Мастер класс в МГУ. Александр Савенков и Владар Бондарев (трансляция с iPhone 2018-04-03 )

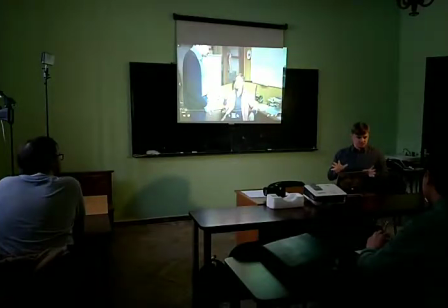А пусть это будут шаблоны какие-то, да, простые, но эти шаблоны помогают вам на первых порах очень классно, повторяя просто то, что у вас в голове есть, какое-то образное представление, уже делать какой-то интересный такой хороший продукт.
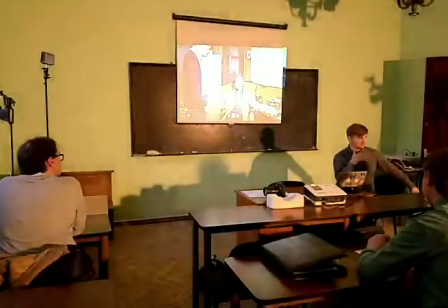Да? Поэтому чем больше вы смотрите фильмов, если вам эта тема вообще интересна, то тем круче.
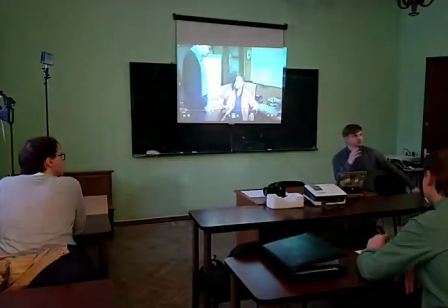И теперь можно сказать, что это не просто пойду я полуплюсь телевизор или посмотрю киношку,
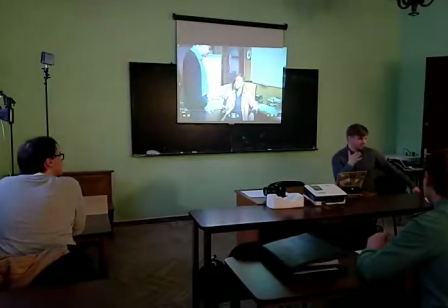да, а вы теперь это с точки зрения, ну я буду считать вас всех профессионалами заранее, хорошо? И художниками-творцами. С точки зрения художника-творца смотрите, впитываетесь, анализируете и учитесь. Поэтому каждая секунда перед телевизором, это ваше, можно сказать, что работа или творчество ваше, это классно.
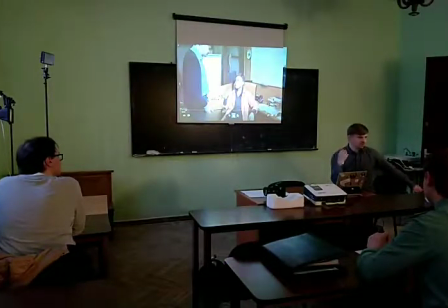Если так относиться. Поэтому смотрите кино и анализируйте больше. И то, что вам нравится, старайтесь осознать, как это делается, и повторить. Все, если вы начнете хотя бы вот с этого, и мне кажется, что это прям может помочь очень хорошо в вашем, так сказать, творчестве.
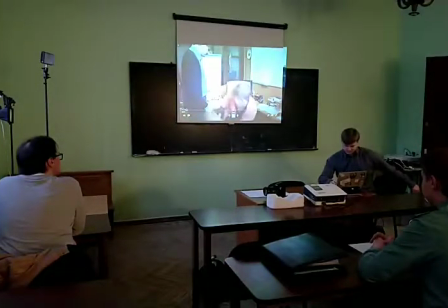Ой, почините, я люблю.
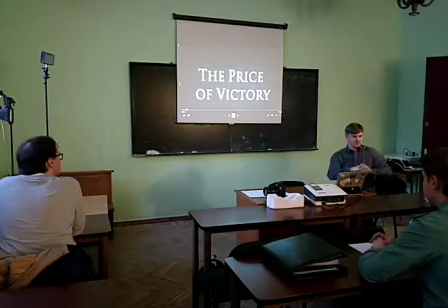Ну, тут кратко, да, сразу. Очень длинный план. Прям вот в кино, что сейчас очень достаточно часто меняются кадры, да? Бах-бах-бах. Здесь все, включили камеру и снимаем сюжет. Он подошел, он отошел, что-то ему сказал.
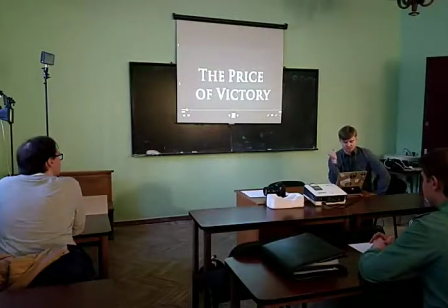Это неинтересно. Если бы здесь была какая-то гениальная операторская работа, то да. А в данном случае, ну, не надо длинный план делать. Старайтесь больше работать, больше вкладывать сил, чтобы ракурсов побольше было разнообразных.
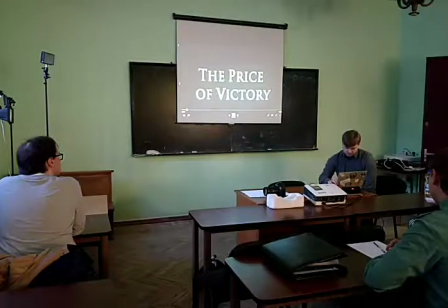Понимаете? Я вам потом покажу, какие ракурсы. И опять же кадр как выстроен, тоже не очень красиво.
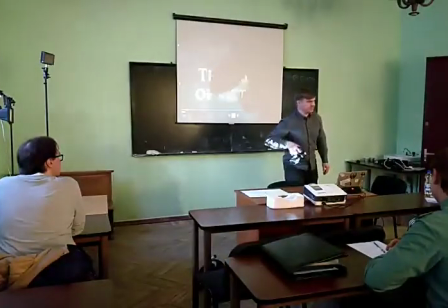Такая ошибка, что все снимают с уровня своих глаз встали, и камера вниз смотрит, да, вот как вот кадры.
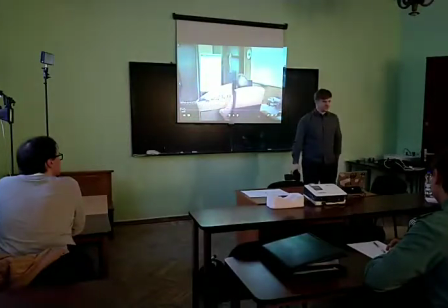Вот, камера вниз. В кино такое редко бывает. И вы, если обратились, что все операторы, не знаю, фотографы, они вот так снимают, да? Камера стоит вот так, правильно? То есть ракурс, который идет напрямую человеку, то есть не сверху вниз, а с уровня. И тогда картинка будет гораздо более интересной, более, так сказать, киношная.
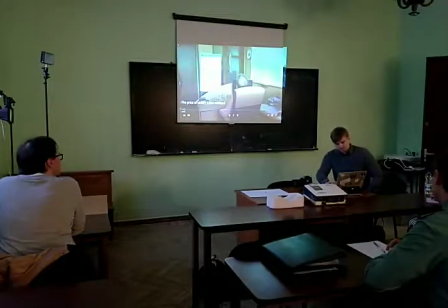Ну, тут же еще парень чуть-чуть, немножко вот у него волосы, отлично. Да, если бы я снимался, если они хотят акцент на этом сделать, то классно.
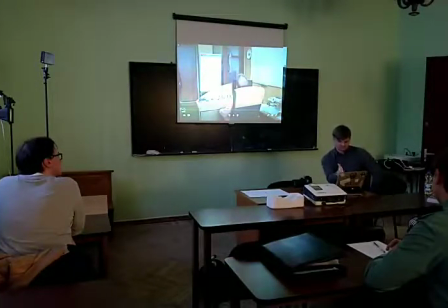В первую очередь в глаза бросается что? Прическа. Ну, то есть вот здесь вот редкая прическа, причем. Здесь вот куртка, да, вот это все мелочевка, провода. Это все портит картинку. Все остальное, это можно отнести к кино, в принципе. Тут какой-то рабочий беспорядок на столе, тут что-то висит очень красиво, все хорошо.
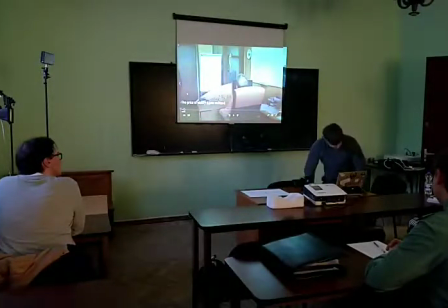Вот этот кусок куртки, как будто там мужик стоит такой, да, горбатый. И вот такая розетка, как будто он еще и чай там кипятит себе. Но это, конечно, обращайте внимание на мелочи.
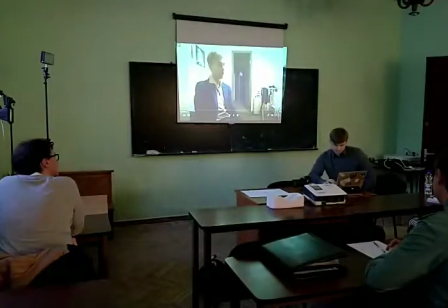Это классно. Все. Вот эти носки, да? Просто на носок.
Пришлось попытиться.
Да, это тоже.
В общем, дело было так.
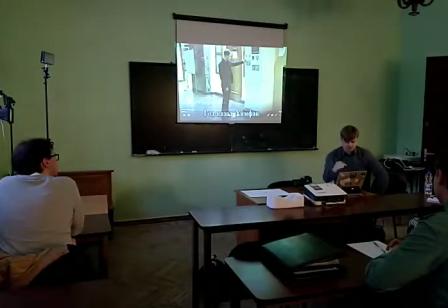Сразу скажу. Короче, это будет во всех работах повторяться. Сразу же переход вот этого. Смотрите, вот сейчас будет переход между кадром, да, в другой кадр. Заметили?
Я знаешь, на втором курсе кинфака мне пришлось попотеть.
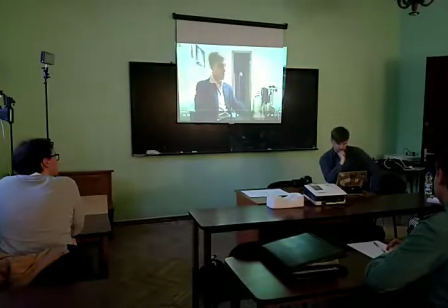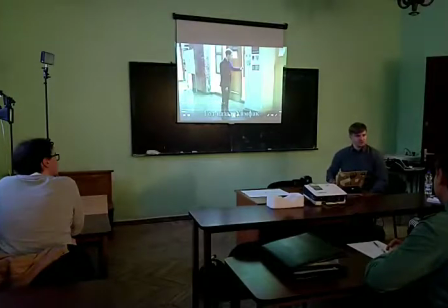Если бы мы снимали фильм хоррор какой-нибудь, да, или сказку, то, может быть, там этот переход имел место. Но вот эти все переходы, понимаете, о чем говорю, да? Когда не просто картинка меняет картинку, а когда какой-то плавненький переход, или не плавненький, или через вот такой как озяр, как будто расползается чума какая-то по свету, да?
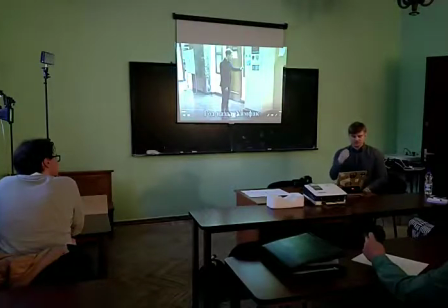То есть они должны быть, их, во-первых, в кино очень редко применяют, согласны? Вот в кино их применяют только для того, чтобы усилить какой-то эффект, усилить картинку, или для того, чтобы, прям что-то красивое это будет. Будет красивый переход, и тогда он к месту. Если в этот момент мы поставим на паузу,